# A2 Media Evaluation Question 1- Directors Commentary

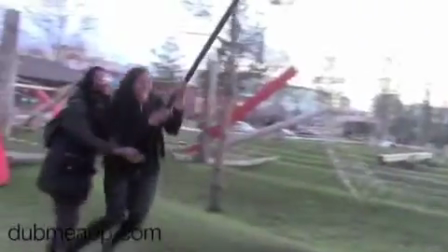[4:04]
It makes it more obvious to the audience, because we allowed smooth transitions,
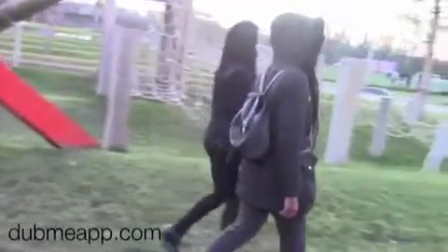[4:08]
because we wanted the audience to feel what this character is feeling and to be able to understand the big meaning behind this.
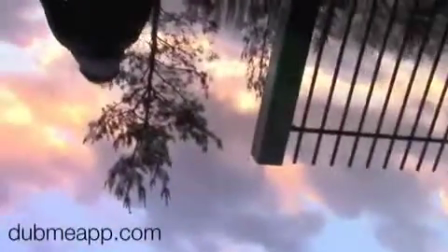[4:15]
This challenges other conventional media products, because this is a very unique form of portraying
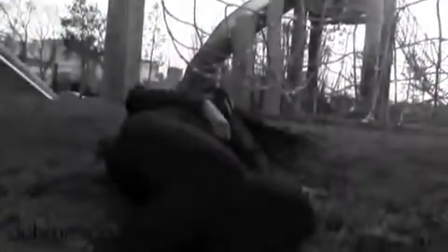[4:22]
images, because it's like bringing an image to life. Lastly, the way our short film challenges or develops from other media products is the idea of
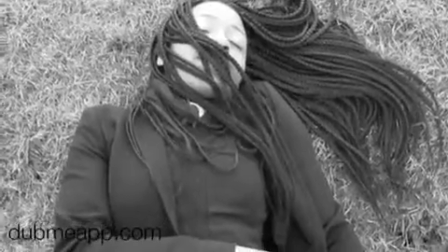[4:30]
using our very last theme as our first scene and our very first scene as our last scene.
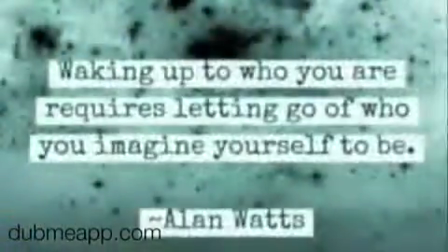[4:36]
This is quite unique to our short film, because we don't see many short films doing this, neither do we see many feature-length films doing this.
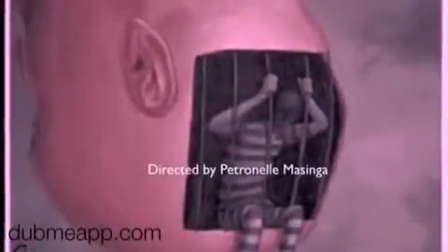[4:43]
Therefore, we're challenging other conventional media products. As well as this, we decided to end with quotes, because this allows the audience to be able to reflect as to what they've been watching for 5 minutes.
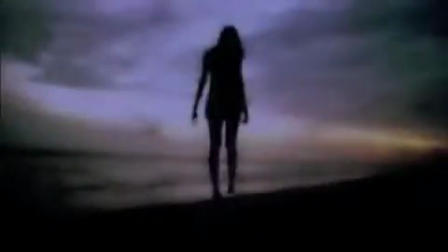[4:50]
And we decided to give ourselves a company item, because this in itself challenges other media products, as it's unique to our short film.